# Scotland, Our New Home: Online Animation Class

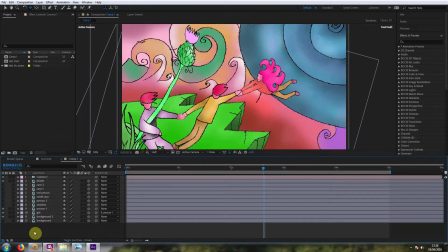71:15 And that's motion blur, and you really want to add that in your animation to make it look nice and smooth.
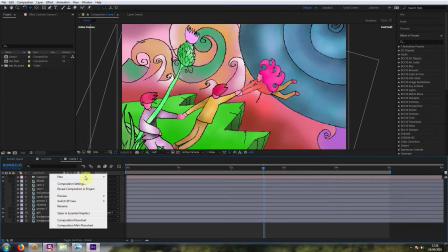71:22 So what we do is we go right click, new, and then we go to adjustment layer.
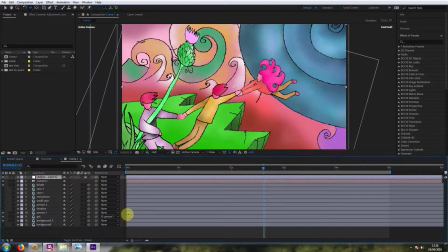71:27 And what this means is it will make changes to everything here. Anything underneath the adjustment layer, it will affect. Then what you want to do is you want to go up to your effects and you type in pixel.
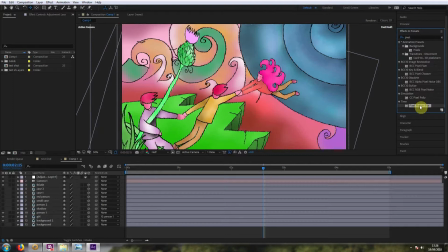71:41 And you'll see that one of these is pixel motion blur. And you click on that and drag it until it's on the adjustment layer. And then you let go of it. And now it's on there, you see. And now you can see it's blurred.
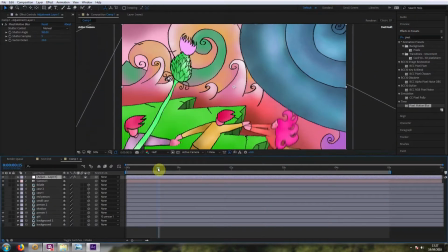71:55 So when it's still like that, it looks a bit strange because it's very blurry. But when you play it back, and I'll just do that now, I'll let it load, it blurs the image
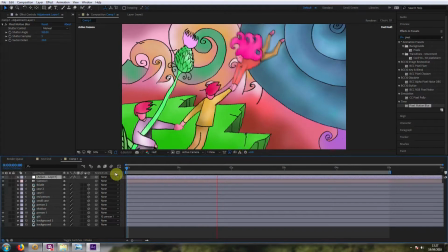72:09 based on the way that the images are moving. The computer figures out what the blur should look like. And it's a really, really brilliant way of making something look better very quickly.
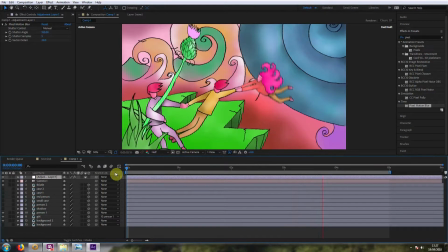72:24 So we'll just have a look at that now. Okay, so now it's loaded that, and now it's going to play it back.
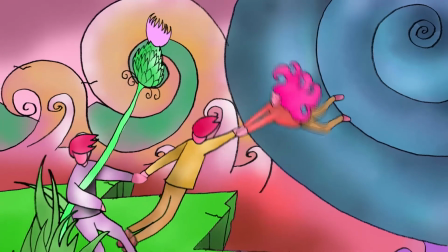72:32 See? So it's really smooth now. It looks really nice already. Okay, so we're starting to get there.
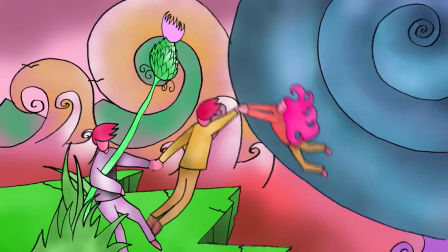72:39 Only problem is it takes a bit of computer power to do that. So I'm just going to press Control S and save that.
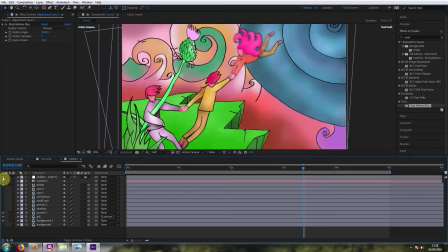72:44 And then I'm going to turn off the adjustment layer. So it's not doing it every time at the moment. But we'll leave that on there. So it'll be there, and then we can turn it back on later, like that. Okay, so I'll turn it off just by clicking the eye tool. And let's go back and let's tidy up some of this animation now so that it looks really nice.
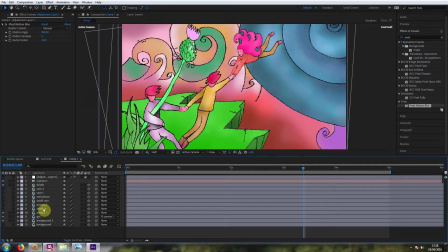73:02 We've got it. What I tend to do is to work very roughly and get something like this working, just so I have something that I like. And then I'll start tidying it up so it looks like a better animation. So a very quick way of doing that is if I select the person and I click down on that,
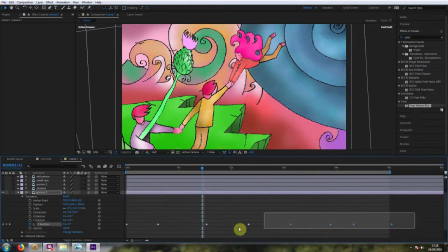73:20 and then you've got all of these dots here, so I'll select all of them just by clicking down with the mouse and dragging over them.
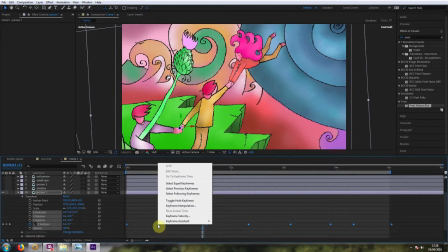73:26 And then if I right click over that, you've got a thing at the bottom here that says Keyframe Assistant.
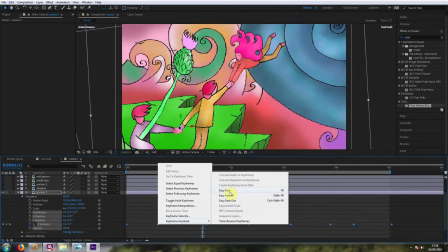73:34 So what we're going to change that to is Easy Ease. And you'll see what happens when I do that.
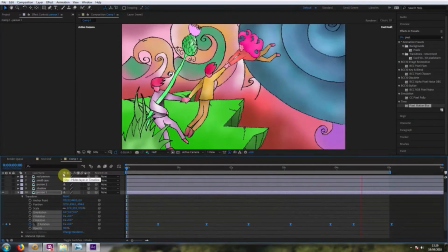73:41 It makes it softer. So I'll show you it without it. It's very sharp. You can see it bumping. See it bump, bump, bump, bump. But if you make it softer,
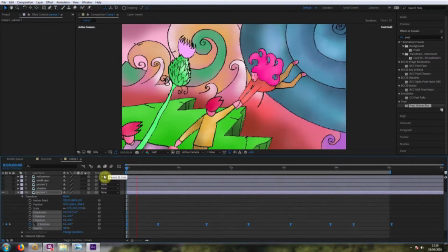74:01 it looks much nicer. So I use that an awful lot. So I'll do the same on the girl there as well. So go to her, and I'll select all of her dots, and then do the same thing again.
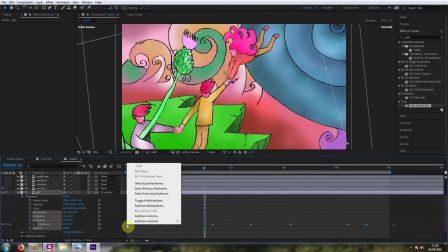74:16 So I just right click. You have to be actually holding the mouse over the dot,
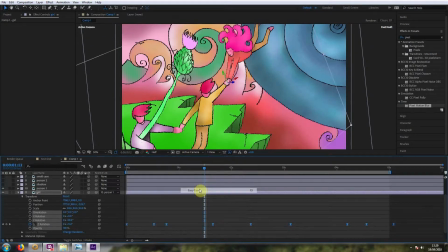74:20 but if you do that and then you click Easy Ease, it will apply it to all of the dots that are lit blue. And so we do that, and that's it. I mean, that's pretty much already working. So again, I'll just show you, I'll add on the motion blur there. Let's have a look at that.
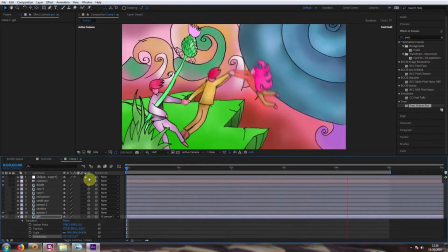74:41 And there you go. That looks really nice. That's already looking like a really nice animated shot, I think.
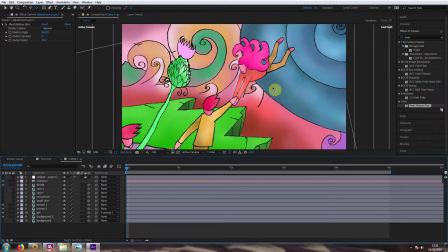74:47 Let's have a look at the other person. Press V to select that, and let's... Where's that? There they are. Okay, yeah, I'll use that one. Sometimes I don't use some of the characters that I draw.
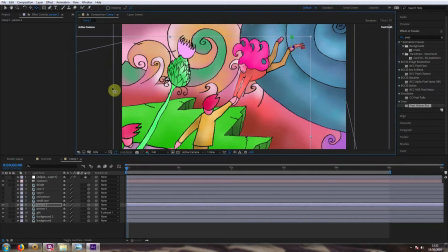75:08 But that one's quite nice. So let's rotate that by pressing R. Let's see which one it is.
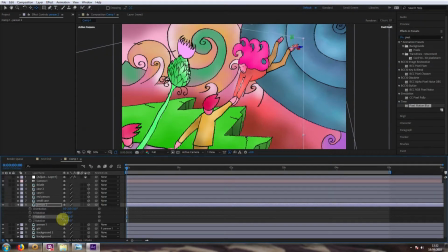75:16 It's, well, let's do that. That's quite nice. So it looks like they're being sucked down into the hole there. And let's rotate them like that.